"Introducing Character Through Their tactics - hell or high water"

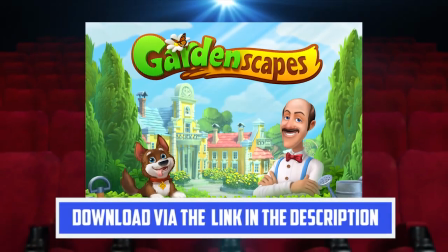This video is sponsored by the iOS and Android game Gardenscape. If you want to support the channel, then download and play today.
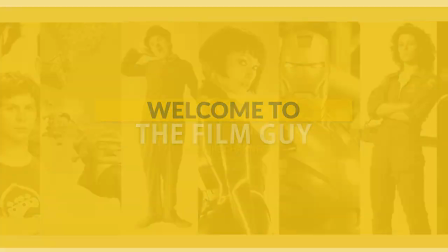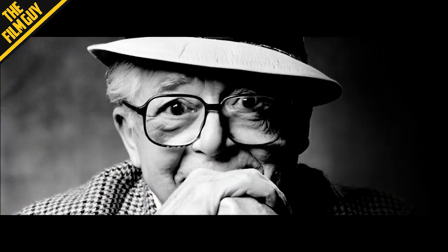Warning, we are going to say the word tactics a lot in this video. Billy Wilder once said, an actor entering through the door, you've got nothing.
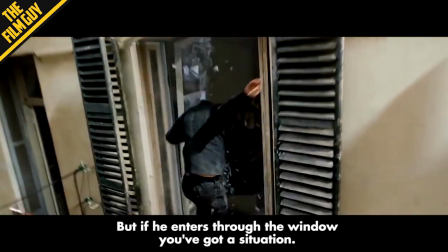But if he enters through the window, you've got a situation. I believe a similar sentiment can be made about screenwriting.
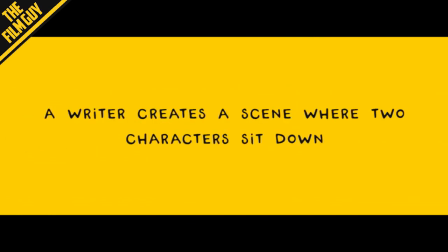A writer creates a scene where two characters sit down and explain who they are to each other, then he has nothing. But if he creates a scene where two characters attempt to accomplish a task, and through that we learn about who they are via their tactics and reactions, he has depth.
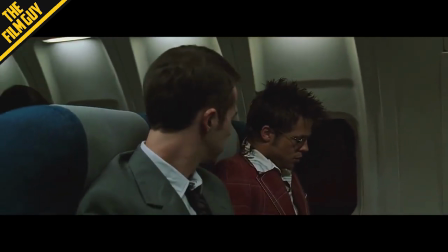The way a screenwriter introduces us to the main characters can often be one of the most overlooked and underappreciated aspects of a film.
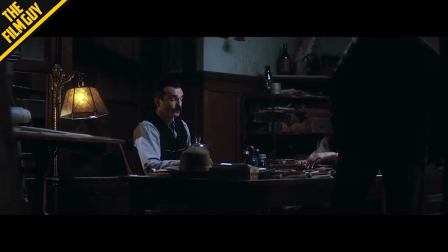A strong screenplay will often use the introduction of a character to set up their strongest traits and dynamics,
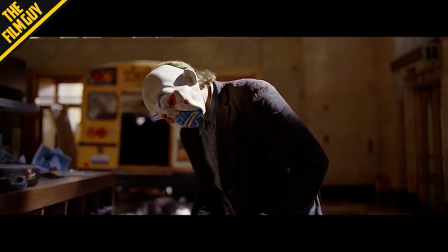not through an explanation of themselves, but through the tactics they use approaching a situation.
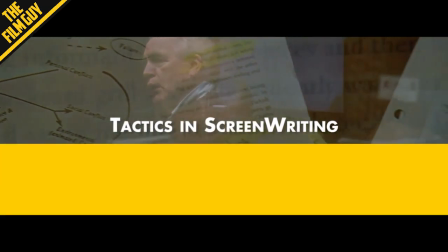The concept of tactics in screenwriting is best described as the methods a character uses to accomplish their goal.
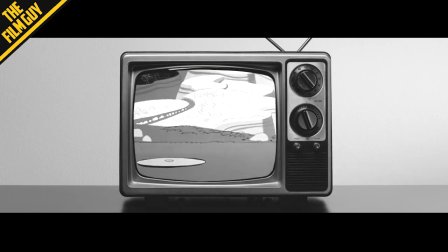A good example of this is the old Roadrunner cartoons.
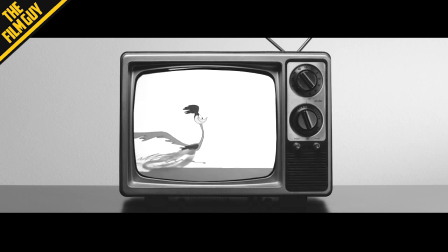The coyote uses a contraption to try and catch the Roadrunner, but like every episode beforehand, he fails.
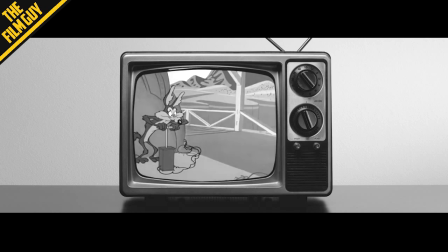If this was the end of the story, that would be a little boring as there isn't much drama. But like with any good villain, their goal has turned into an obsession, and that's where their story has become more interesting and frankly, more entertaining.
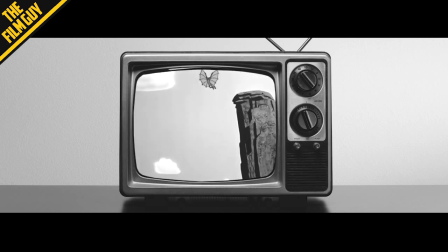The coyote will implement new tactics, usually each one more elaborate and dangerous than the last.
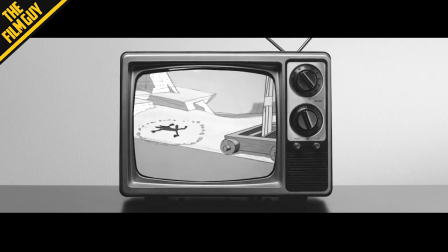He continues this process over and over until he accomplishes his goal.
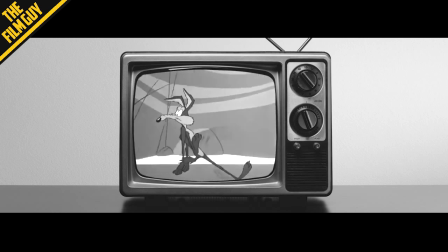He may never get it, but it's not the achievement of the goal that entertains us, it's the process of trying to achieve it.
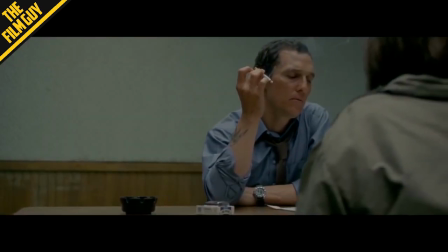Tactics are most commonly heard in reference to interrogation scenes, where,
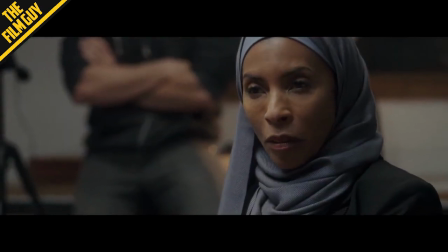for example, a detective will try and use different tactics to gain new information from a suspect.
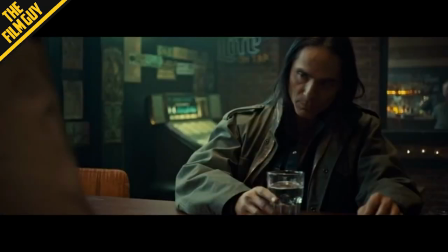Like which, in any scene, tactics can and should be used to provide new information to the audience, as when analysed,
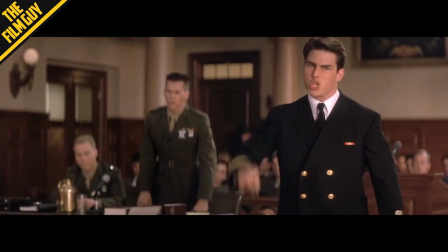they can reveal the nature of a well-written character, especially when compared to another character trying to accomplish the same goal.
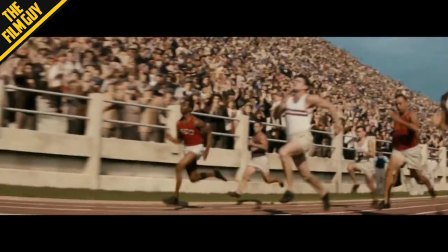To see how this is done practically, let's take a look at 2016's Hell or High Water, written by Taylor Sheridan.
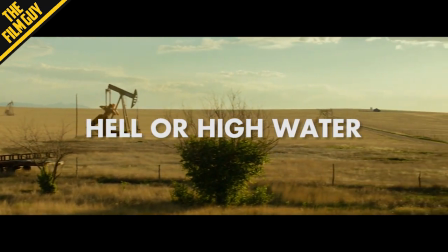Bear in mind that there are some differences in the script versus the final film.
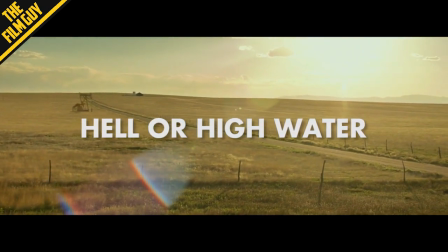This could be due to the director's interpretation of the script, scenes cut down in the editing room, actors changing and improvising lines, or all of the above.
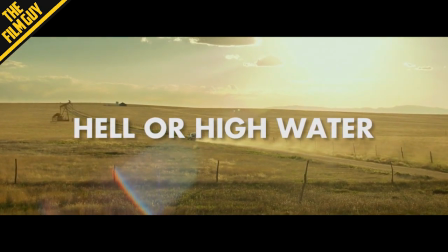But since this video is more about screenwriting than it is the direction of the script, just think of the visuals as an example, not as a direct interpretation.
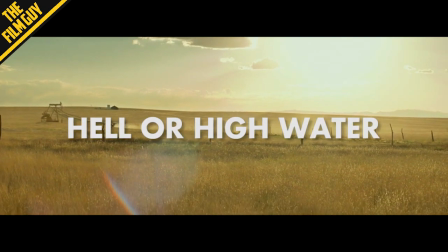If you would like to read the full version, which is always a good idea, I'll put a link in the description.
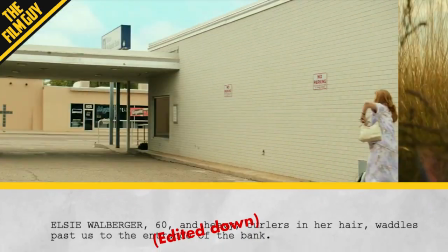Anyway, let's start off with the first heist. Elsie waddles past us to the entrance of the bank.
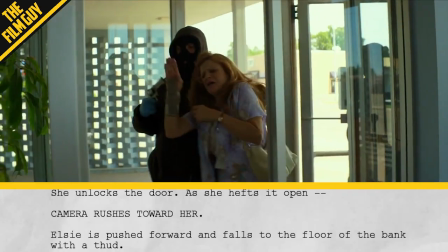She unlocks the door as she hefts it open. Elsie is pushed forward and falls to the floor of the bank with a thud.
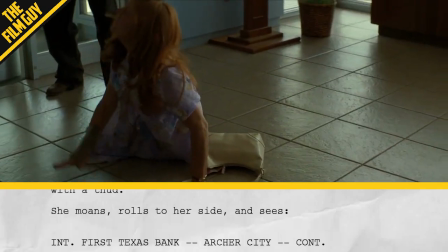She moans, rolls to her side, and sees two men. Elsie. What in the devil?
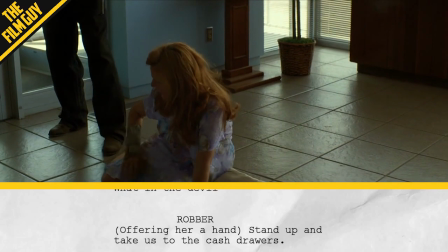Rubber One, who we will refer to by name Toby, offering her a hand. Please stand up and take us to the cash drawers, ma'am.
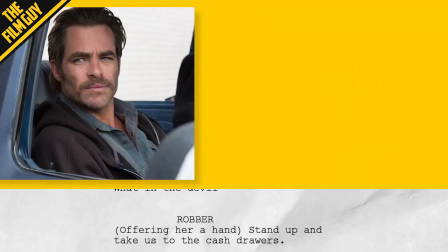The very first thing Toby does after they push Elsie over is offer her his hand to help her up, which is very different from him just demanding to be taken to the cash drawers.
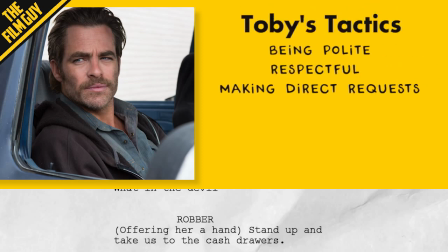From this, we see Toby's tactics are to be polite, respectful, and to make direct requests. Elsie, I will not. Toby kneels and points a revolver at her face.
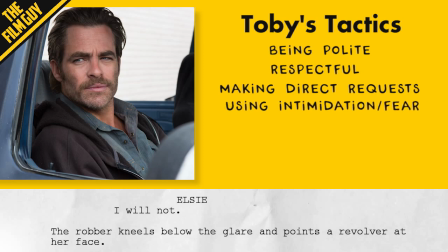From this, we see Toby is capable of using fear as a tactic. Although I feel it's important to note that this wasn't his first response, and also the act of kneeling shows he is willing to at least come down to her level, showing her some kind of respect.
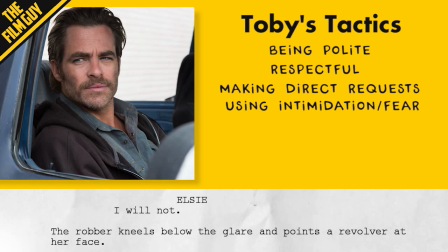Perhaps to say he isn't a violent guy, but he is willing to do what is necessary to accomplish his goal.
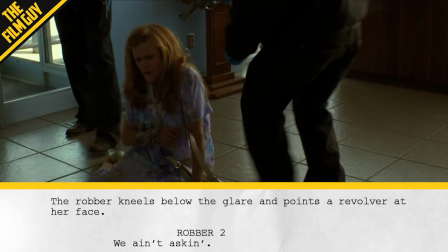Robber 2, who we will also refer to by his name Tanner. We ain't asking.
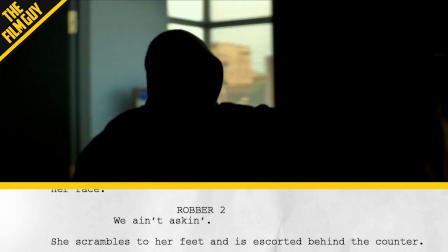She scrambles to her feet and is escorted behind the counter. Elsie, there's no money in the drawers yet.
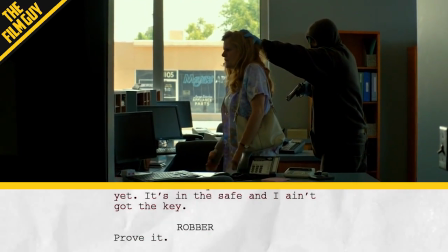It's in the safe and I ain't got the key. Toby, prove it. She opens the drawers.
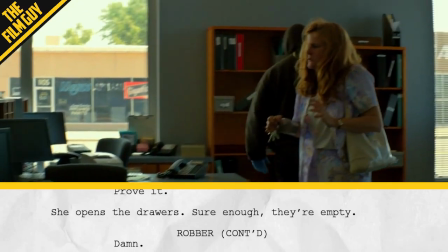Sure enough, they're empty. Toby, damn. Elsie? Y'all are new at this, I'm guessing.
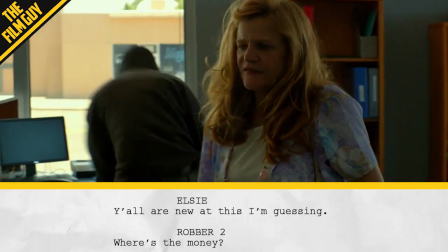Tanner? Where's the money?